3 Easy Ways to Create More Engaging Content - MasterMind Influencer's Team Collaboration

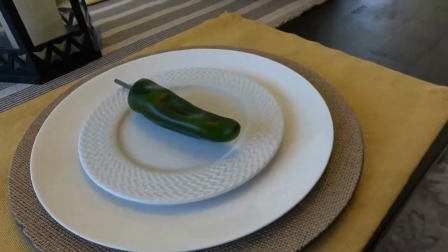And now here the cameraman is actually moving with me as I'm adding things to the table.
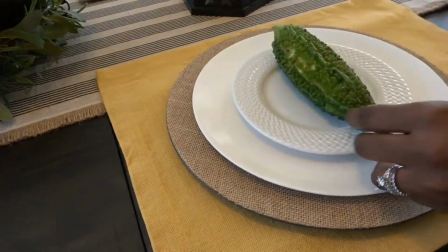So I'm adding a chili pepper and a bitter gourd on top of the place setting.
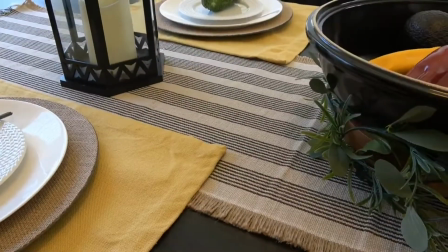But I don't have too much cameraman following me because that can make a dizzying type of video.
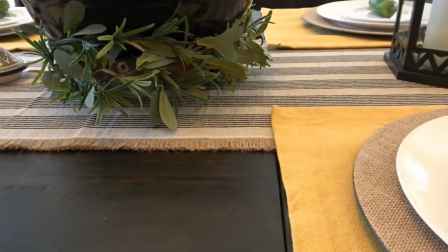So you want to do some things that are interesting. So I added my salt and pepper mini tagine shakers over here, and then I moved the camera and added something else.
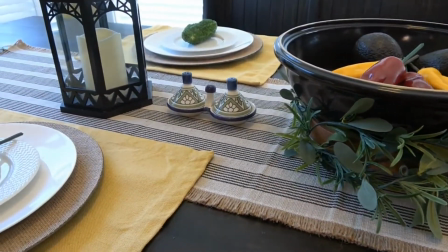And so I made it a little bit more interesting than just holding the camera still and plopping down a tagine on the table.
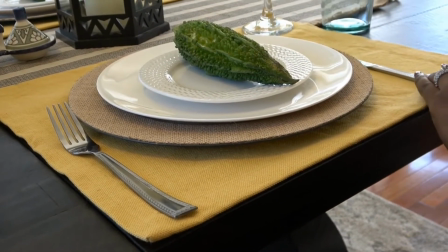And again, we switched angles because now I'm coming in to add the silverware. If you really think about it, laying a piece of silverware on the table isn't that fun.
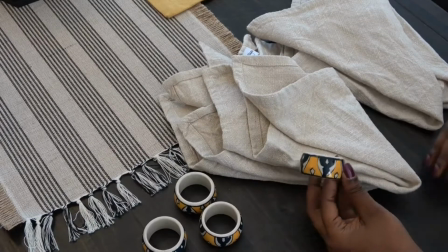So you want to make sure that your camera work can kind of help.
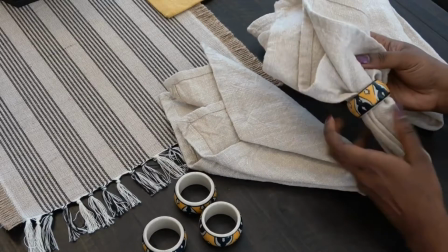And when you pair it with a nice upbeat music, it kind of helps it go a little bit better.
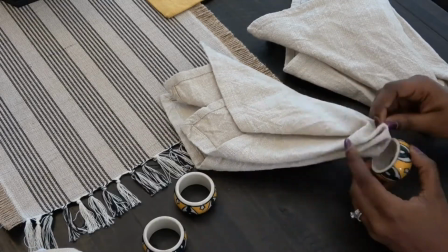And when you're doing your voiceover, you want to make sure that you're smiling and that you sound
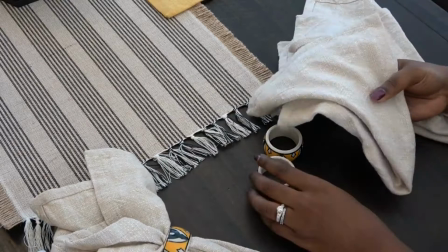enthusiastic about the things that you're saying, because that helps the person to stay interested in it as well.
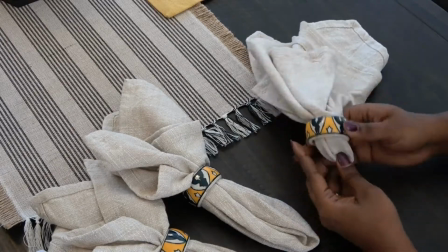And I think it helps with a little bit of a build up. So now that they've seen you do so many different things from different angles,
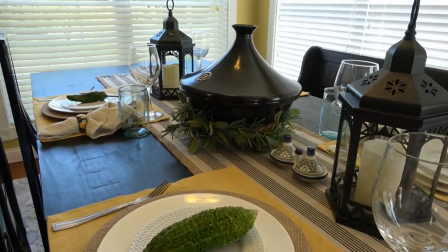they are ready for the big reveal and to kind of see that final look and how everything came together.
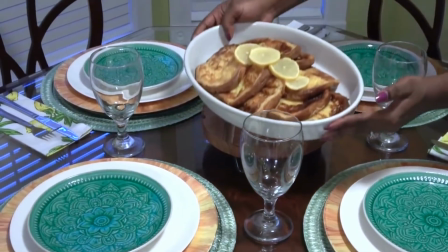So not only is changing up your camera angles important while you're creating something and building something,
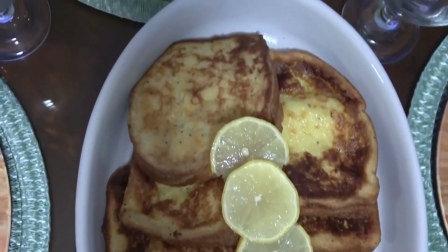but that final display is important as well. Even though a person has seen it from different angles in the development stage,
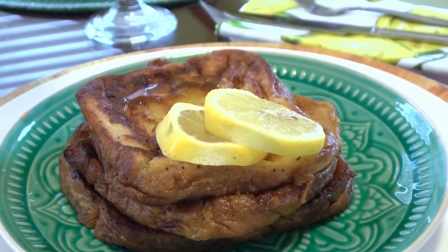they do want to get a good handle of what it looks like all together from a number of different angles.
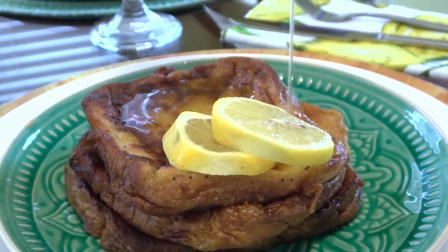Now, this particular footage that you're looking at now is a footage from my lemon poppy seed French toast video.
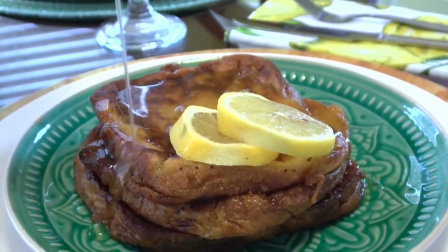So Pepperidge Farm had released some lemon poppy bread, and I made French toast with it, and I made some homemade lemon syrup.
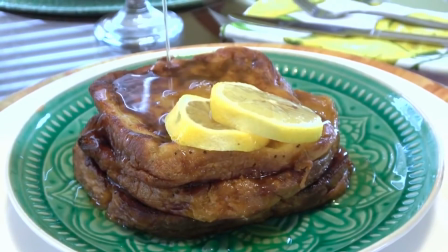Now, because I made this homemade syrup, it's very important that you see me pouring syrup.
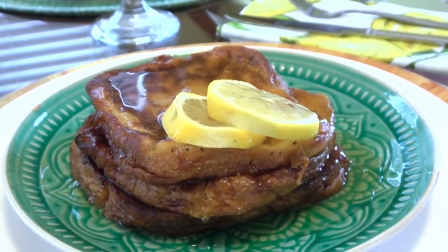Any other time that I was doing a French toast video, yeah, I'd probably pour some syrup, but I don't know that I would want to put so much emphasis on it if I hadn't made the syrup.
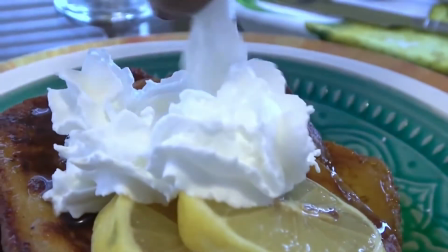So when you have something that you want to highlight, you make, especially if you've created it in your channel, you definitely want to highlight it in the final product reveal.
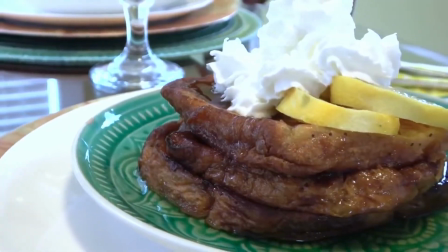Now, also, I sprayed some whipped cream on this French toast, and then I also sprinkled some poppy seeds on it as well.
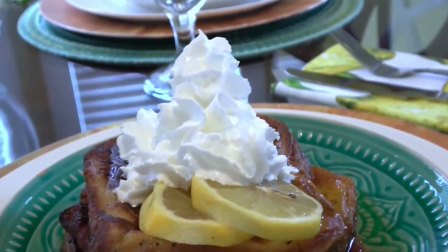I made sure to show it from different angles as I'm working. Now, this one is a little bit harder because the French toast is still warm.
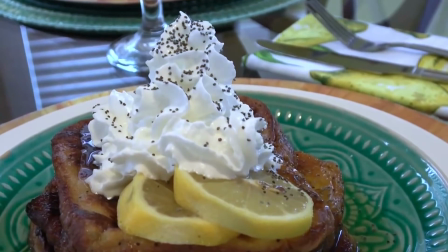I put the whipped cream and the syrup on there, so the whipped cream starts to melt down a little bit.
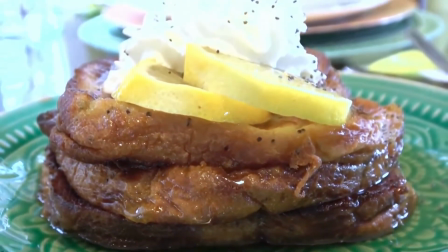So I didn't have a whole lot of time to finish this shot before the whipped cream really started to melt,
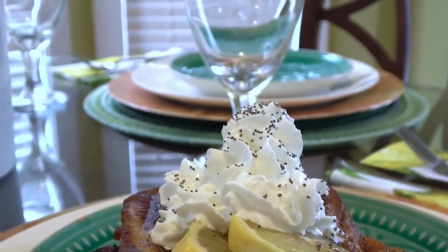but I do think it came out pretty well. Now, this is other footage of a different table.
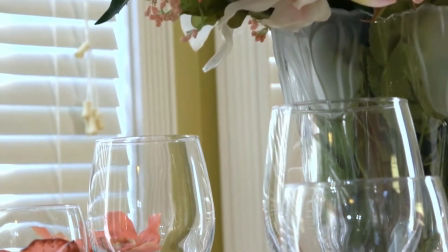This is my crystal clear tablescape, and I think I did a pretty good job on this one in terms of camera angles for the final product as well.
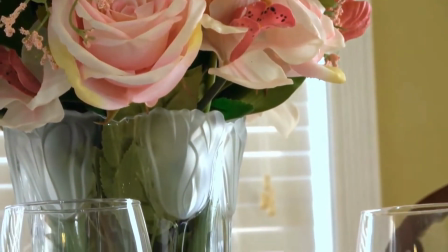I want to make sure that I show the table from multiple angles. You want to go from left to right.
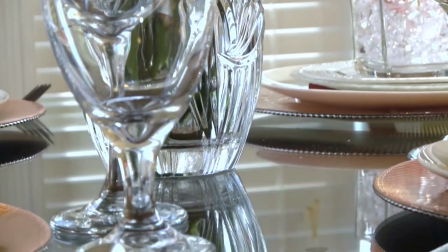You want to go up and down. You want to go down and up. You want to go right to left. You want to make sure that you zoom in and zoom out.
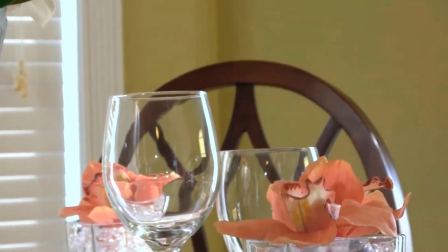Those things are important. But you also want to think of the different levels that you set the camera.
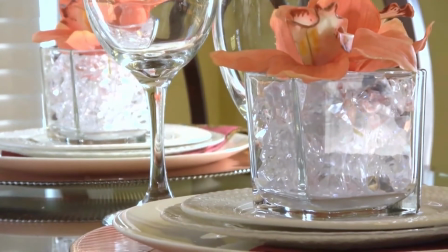So when it comes to the levels of shooting, I will shoot from the ground up.
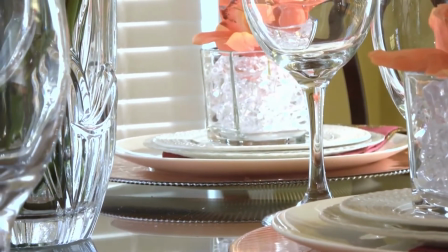I will shoot from eye level. I will shoot standing up, and then I will shoot aerial shots.
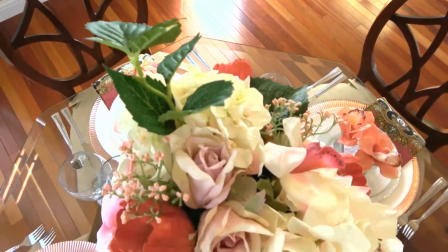So I will try to make sure that I have different levels of movement.
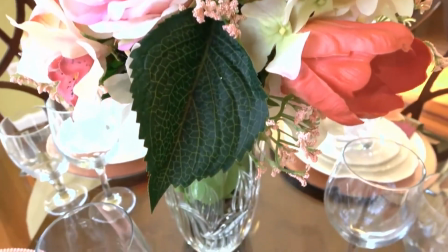And when I'm on top, like if I'm standing on a ladder and I'm shooting down at my table, I'll zoom in, I'll zoom out, I'll move to the right, I'll move to the left,
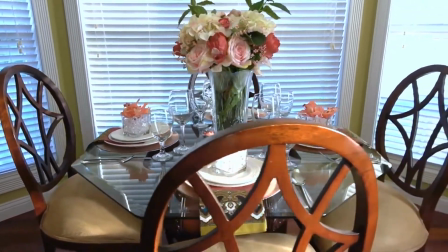and I'll move up and down and up from a ladder. I will also do that sitting at the table.
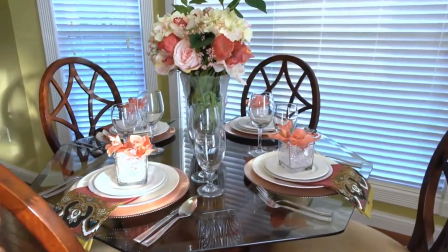I will do that when I'm standing, and I will also do that on the ground.